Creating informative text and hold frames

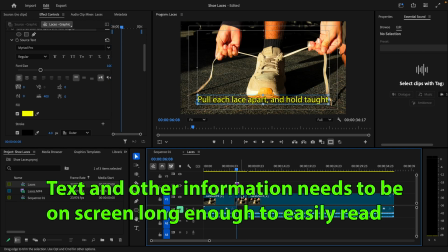[4:05]
Because if you do something like this, check it out.
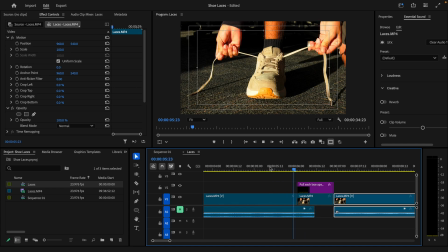[4:11]
This is useless. Watch. You watch it, pull lace apart. I didn't have time to read that.
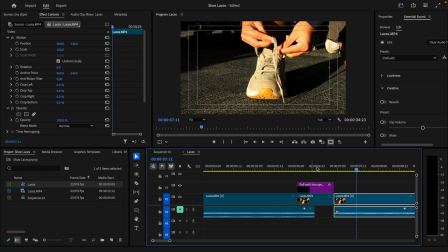[4:17]
One more time. Let's see. Pull lace apart and hold to. No. You need to have time to read it 1.5 times.
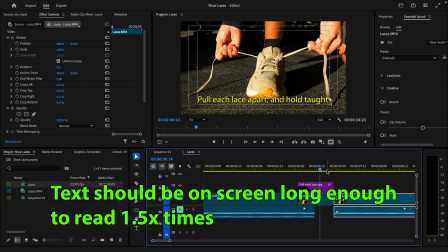[4:25]
If you can't read it on screen 1.5 times, it's not up long enough, okay? So here's a good way to test that out.
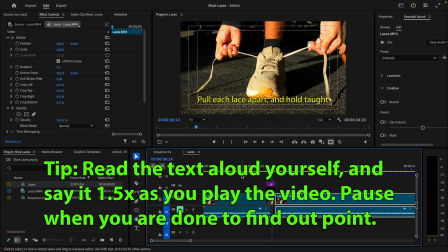[4:31]
I know what it says. Pull lace apart and hold taut. Check this out. I play.
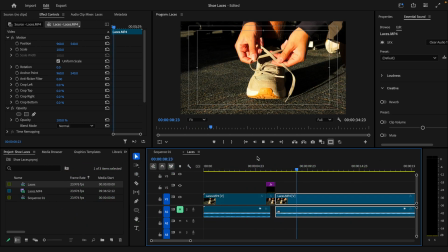[4:38]
Pull lace apart and hold taut. Pull lace apart. I said it out loud about 1.5 times.
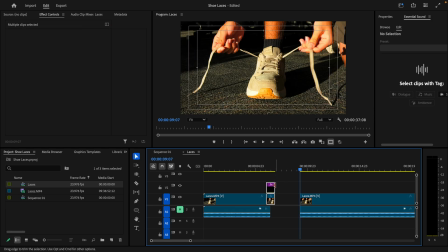[4:45]
That's how I know how long it needs to be. So now I'm gonna take my text and frame hold and bring it back out here. Let's check it out now. So we get to the point here. Pull lace apart and hold taut, and then it continues looking like magic, right?
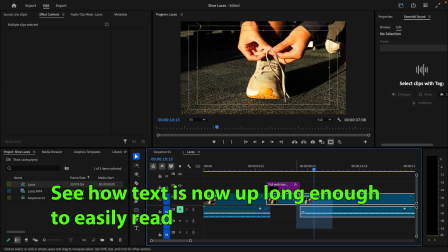[4:58]
Great. you can get fancy here too. You can highlight this, and I can add a transition.
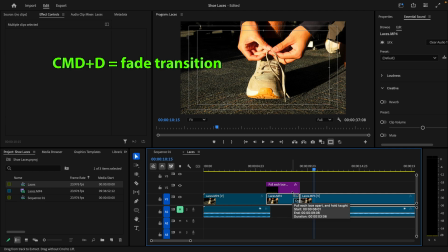[5:05]
How do I add a standard transition? You remember? Yes, Command D. Hit Command D. Magically, I get a little fade there. That's optional. I can do it to my text too. Command D. See how these transitions are not lined up?
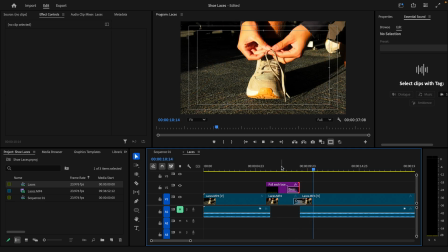[5:20]
It might be a little awkward. So that's up to you how you want to line that up. I'm gonna try to line that up. Let's see how this looks. I like that. That feels groovy.
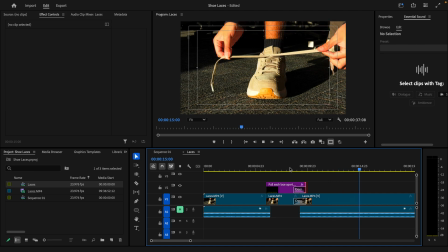[5:30]
Okay, so now I'm continuing. So you twist the lace around. There, that's a good spot for another frame hold. I'm gonna hit cut. I'm gonna zoom out a little bit. I'm gonna go V for my selection tool, roll this out of the way just a touch.
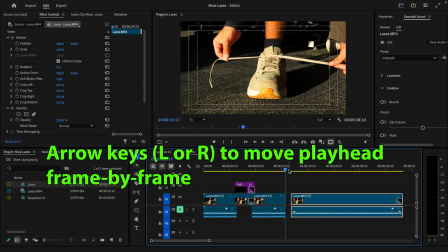[5:42]
I'm gonna roll this back a frame or two with my arrow keys. Zoom in with my plus key.
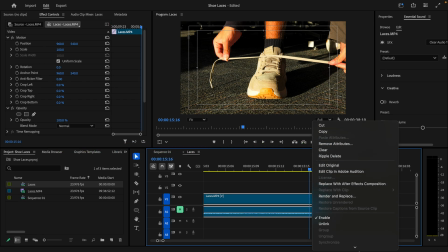[5:48]
I'm gonna right click, and I'm gonna go add frame hold. Okay, beautiful, another frame hold. I'm gonna roll this out. So what's our step here?
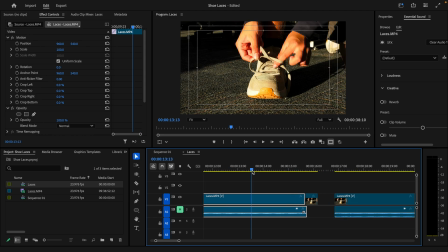[5:59]
Let's look back here and check it out again. So we're twisting the lace over one another and again pulling taut.
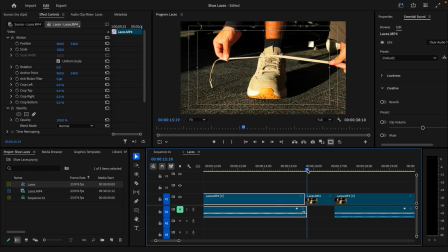[6:07]
So how I want to communicate that in a real concise way. So I'm just gonna say it. So pull one lace over the other and pull taut. Obviously, check it out.
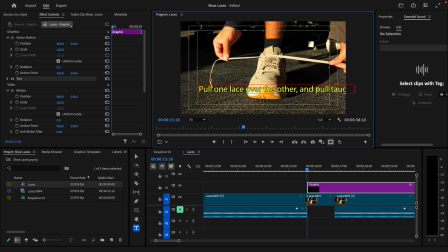[6:27]
Our text is going off the screen. We need to fix that. Okay. Use proper grammar. Okay, or not proper grammar, but proper graphic design. You might be tempted just to do that, and you have one word hanging down.
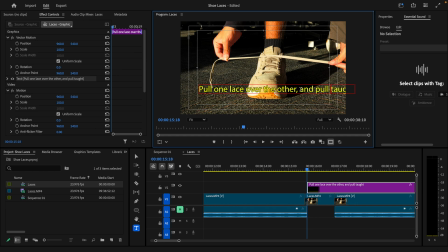[6:42]
But you know what? It might make a little more sense, be a little easier to read, and look a little cooler if you kind of maybe break the line at the comma, or maybe break the line after the and. Remember a space there. Okay. So you use your best judgment. I'm gonna go with the comma. Remember, you're going for easy to read, easy to comprehend.
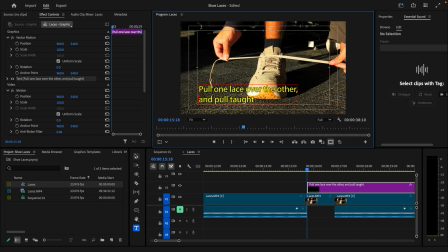[7:02]
It's all about just making this easy to read. Okay. I'm gonna get right on the edge of my safe line, and once again, I'm gonna set my timing the old-fashioned way. I'm gonna look at what it says. Pull one lace over the other and pull taut. I want to read that 1.5 times, so there's time to read it.
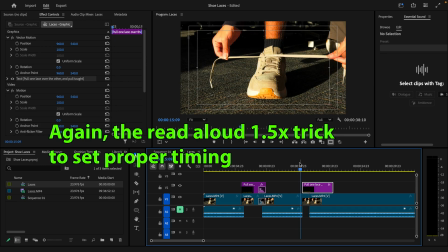[7:19]
Okay, let's check it out. Pull one lace over the other and pull taut.
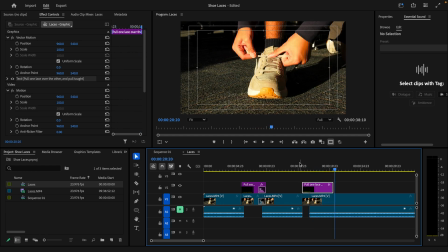[7:26]
Pull one lace over the other. I read it 1.5 times and I hit pause as I was reading it. This is how long it needs to be. So I'm dragging my video clip out. I'm dragging my frame hold out. Let's test it.
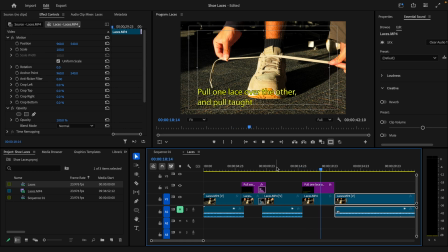[7:42]
Pull one lace over the other and pull taut. Pull one lace over the other. Perfect.
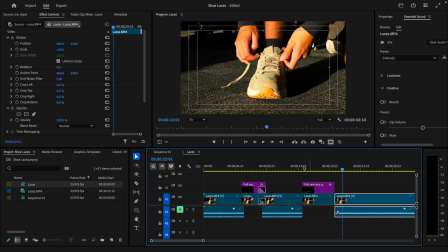[7:47]
That's just perfect amount of time to be able to comprehend that. Okay. So we got the pause there. Can we put a fancy transition between this and the pause? Yeah, you can get fancy if you want. Let's check it out. Let's go to my effects. Let's go to my video transitions. You don't want to get too fancy though, because it really just gets distracting.